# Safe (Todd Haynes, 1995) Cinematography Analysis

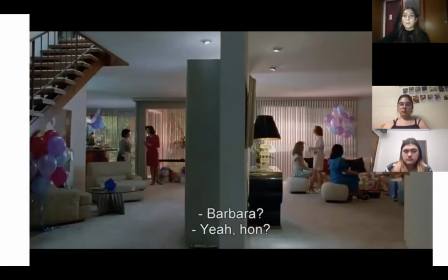4:11 I think there's another one here where like all the women are the smallest things in these rooms. Like they're very kind of, I guess, disconnected.
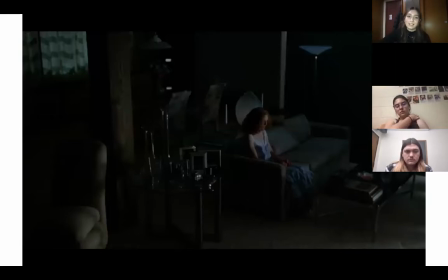4:21 So stop me if you see anything worth delving into further.
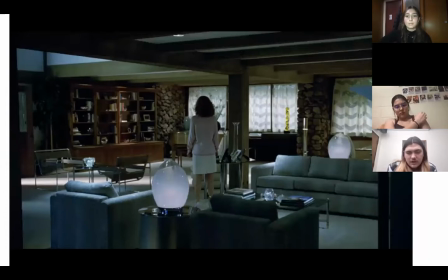4:31 Yeah, two slides back.
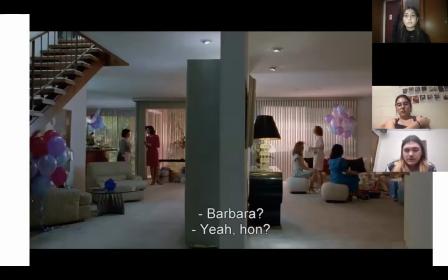4:35 I noticed in a lot of the scenes where she's out with other people, like her friends, there's a very, very strong pink color palette. You can see that a lot of other times. And I think what it kind of says is how
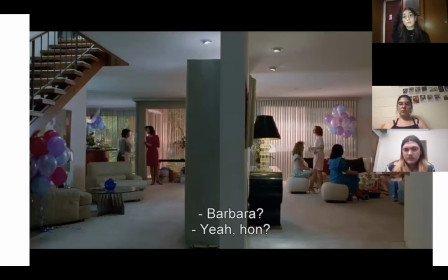4:52 abrasive the rest of the world is to her because the colors are very bright and overwhelming. Yeah, her costuming was also very, like, I think representative of, like, her character, because Carol's very, very quiet, and she's very kind of, like, I keep saying, like, stereotypical housewife.
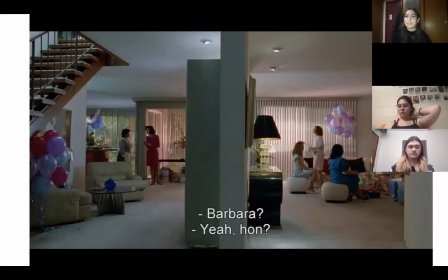5:11 Like, she's very demure. Is that a word that I can use in this context? But she's, and her clothing really represents that. She's always in pastels and knit, and she's always, like, very nice and very proper housewife. Like in this scene, you can see her in a pastel pink dress with her nice little short perm,
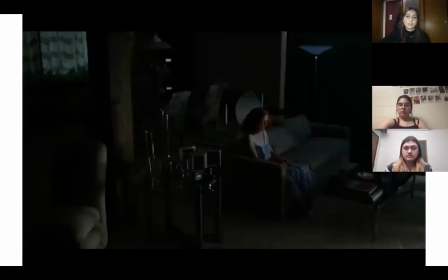5:32 and that's also just like the isolation of her character.
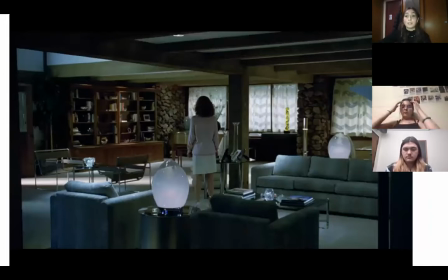5:37 I have a few stills here that I really want to talk about with you guys about Carol's experience.
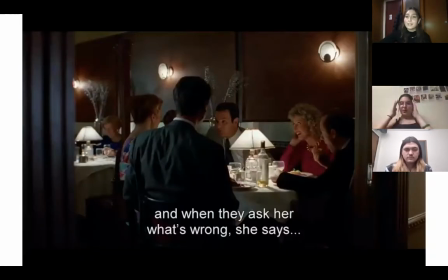5:46 I just wanted to add something on real quick about like her clothing.
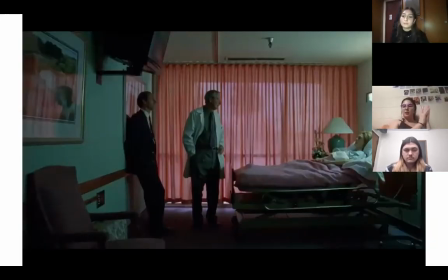5:49 I don't know if anybody else noticed this, but like as her like mental stability like crumbles and decreases, so does her outfits. They go from being very proper to more casual. Yeah, definitely. And I think that's something that we can see in this scene here,
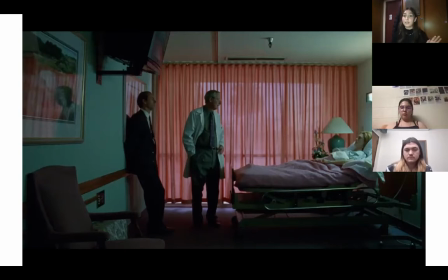6:06 where this is at least the first time where it struck me that her makeup and everything, like she just looked completely and utterly just like run down as she was like sitting in this hospital bed. I feel like this point in the film was kind of her turning point. And I know that Brady mentioned the pink,
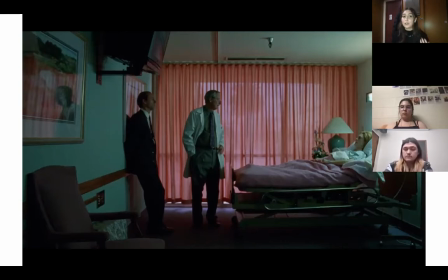6:25 which you notice a lot in these scenes when she's speaking to a doctor who's usually a male, which I wanted to get you guys' thoughts on. Do you have a shot of the therapist office?
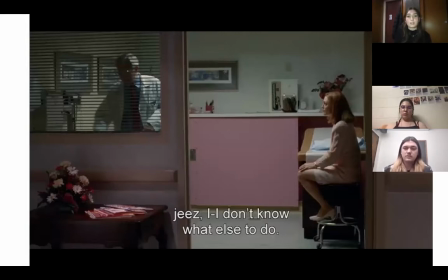6:42 I don't think I do, but I do have this doctor's office that is also just like completely pink. Well, I noticed in the psychiatrist's office that
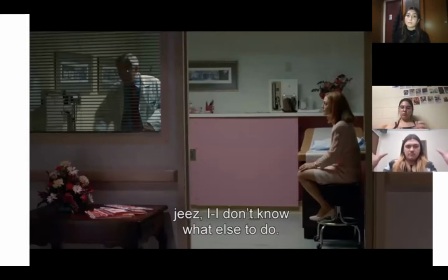6:57 as you were talking about the shot makes it seem like she's very small and her surroundings are very big. And I think that kind of reinforces the doctor being a male, because the therapist's office doesn't look like a safe space. It just looks like she's put on the spot. And
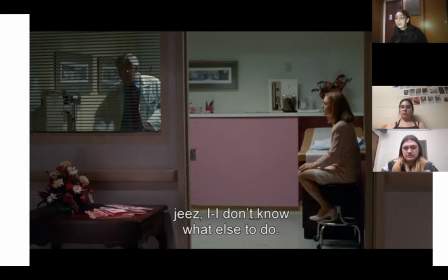7:20 yeah. No, definitely. Like, I don't know if you guys like notice this, or I'm like reading into, I don't know, but she only has male doctors, and it seems as if they do not take her seriously,
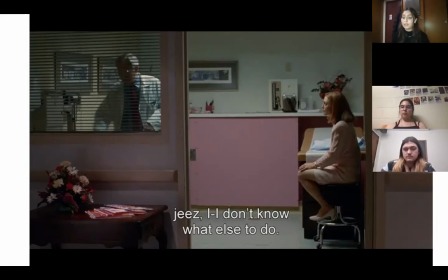7:33 which is like just so representative of like not only Carol's role as like a woman within the society, but just like how women are treated as being hysterical rather than being taken seriously, which I think that the pink color palettes in these medical settings and like her smallness,
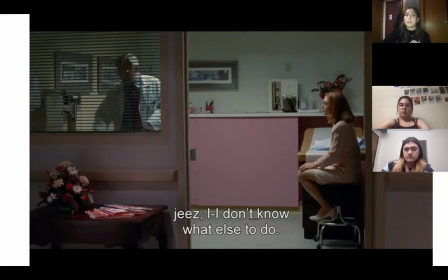7:50 like Brady said, in the therapist's office, or even in these this shot here and this one here, where she's surrounded by pink and it seems as if
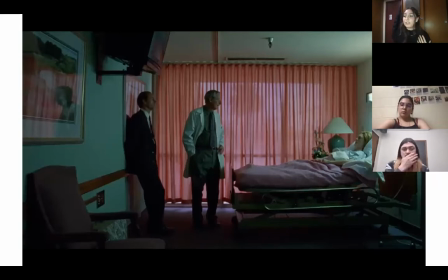7:59 it's kind of like the pink is looking down on her as a woman, and it's kind of showing that she's like, it's kind of representative of this femininity that causes her to not be taken seriously.
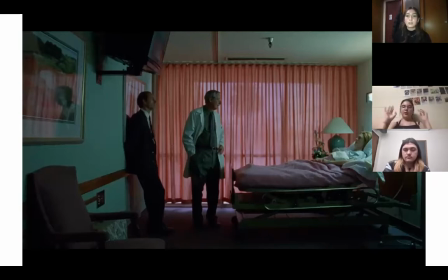8:12 Yeah, with this scene in particular, her husband and the doctor, straight up through their lines, you can tell that they're not taking her seriously. But with the therapist office, we don't even have to hear his response to what she says. The way he's sitting, he's like leaning back with his like one leg crossed over the other.
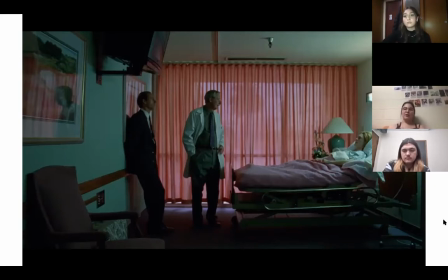8:30 He looks totally disengaged, like he doesn't care about anything she has to say. And with Julianne Moore, her voice is very like meek, and like even when she's angry and her character's angry,
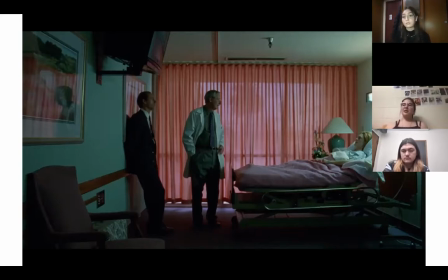8:46 you just can't take it that seriously because there's no like drive behind it. It's very like something you can brush off because her demeanor is so small. Yeah, I that's a really good point.
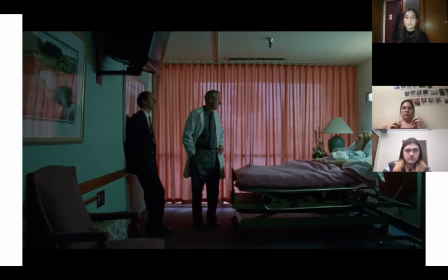9:03 And also like she's small in her voice and she's small in her stature in most of these scenes that we meant, like how we mentioned earlier, how she's like just truly like consumed by her surroundings.
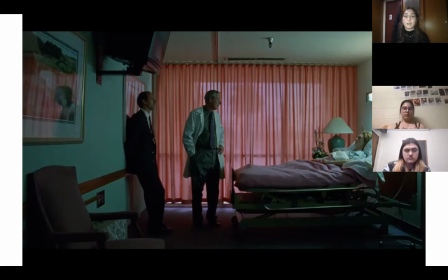9:17 Is there anything that anybody wanted to say about this particular shot or any of the shots beforehand, or can I stop screen sharing this? I was gonna say about this shot, just to add on to what you guys were saying,
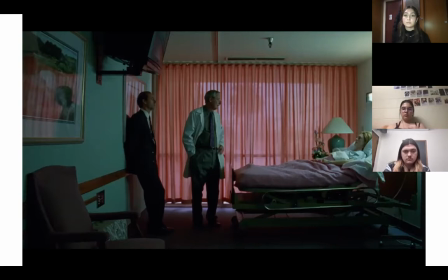9:35 was like how different the shot would be and its effects if it was a close-up of, you know, if you can imagine that this shot was only of Carol in the bed, you would only see like a pink background. And like, I feel like the wide shot
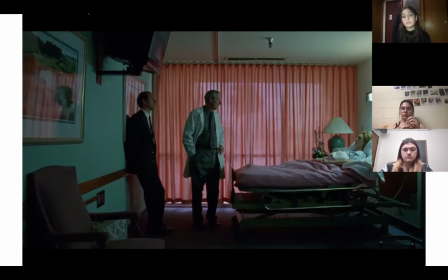9:53 it's just, you know, like it, the pink is an expression of the femininity, but because, you know, there's a difference in if the shot was wide versus close up.
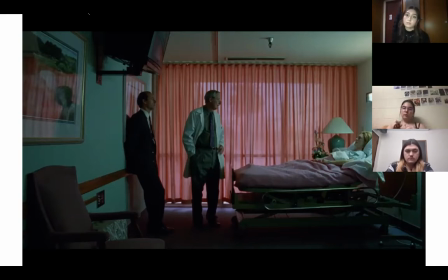10:04 And in terms of other scenes, I wanted to look at the scene where right after she's exposed to the chemicals on the highway, and I can find the timestamp for it, but where she's kind of spiraling in the parking lot.
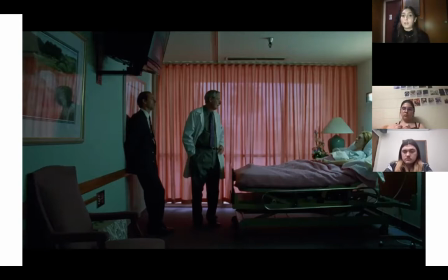10:24 Yeah, I think that definitely what you said about the wide shot, and as you were talking and as we were staring at this still, it's very evident that in this scene, and I keep jumping back and forth, I'm sorry, but
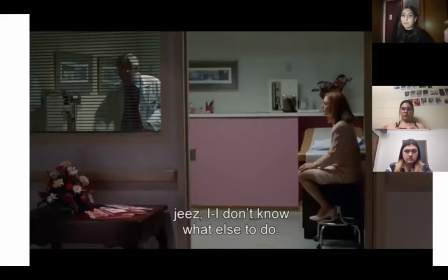10:41 in this scene, the men are physically above her. Like, she's either on a bed or she's sitting down and they're standing above her. And then in the scene that Brady and Laurel were talking about in the psychiatrist's office, which I'm like so sad I don't have a still of right now, but she's sitting down and he,
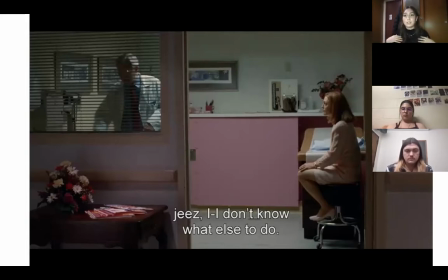10:56 even though he's behind this big desk and it looks as if he's looking down upon her, like as a hysterical woman. So I wanted to add the color palette not only like reflects her position within society and her home,
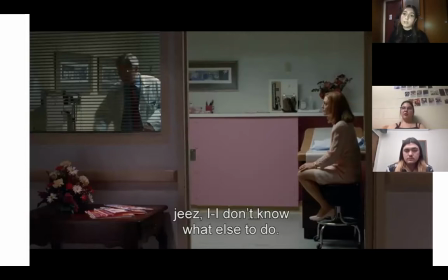11:15 but it's also very telling of the era they're in. So they did a great job of incorporating both those things. I'm gonna stop. There we go. Definitely. I think that whole like Pepto-Bismol pink is just so 70s, 80s, just Pepto-Bismol crazy patterns that are gross. Like, scenic realism at its finest. Sorry, Brady, you were gonna say something. Something I noticed about that scene in the doctor's office, and then like 5 minutes later, is she says, after he questions her like illness, she says, I don't do drugs, I don't drink, I don't even like coffee. And 5 minutes later, she's holding a pot of coffee. And I think what that says about her is that she's having to lie to the doctors in order to get them to take her seriously. Yeah, I don't remember.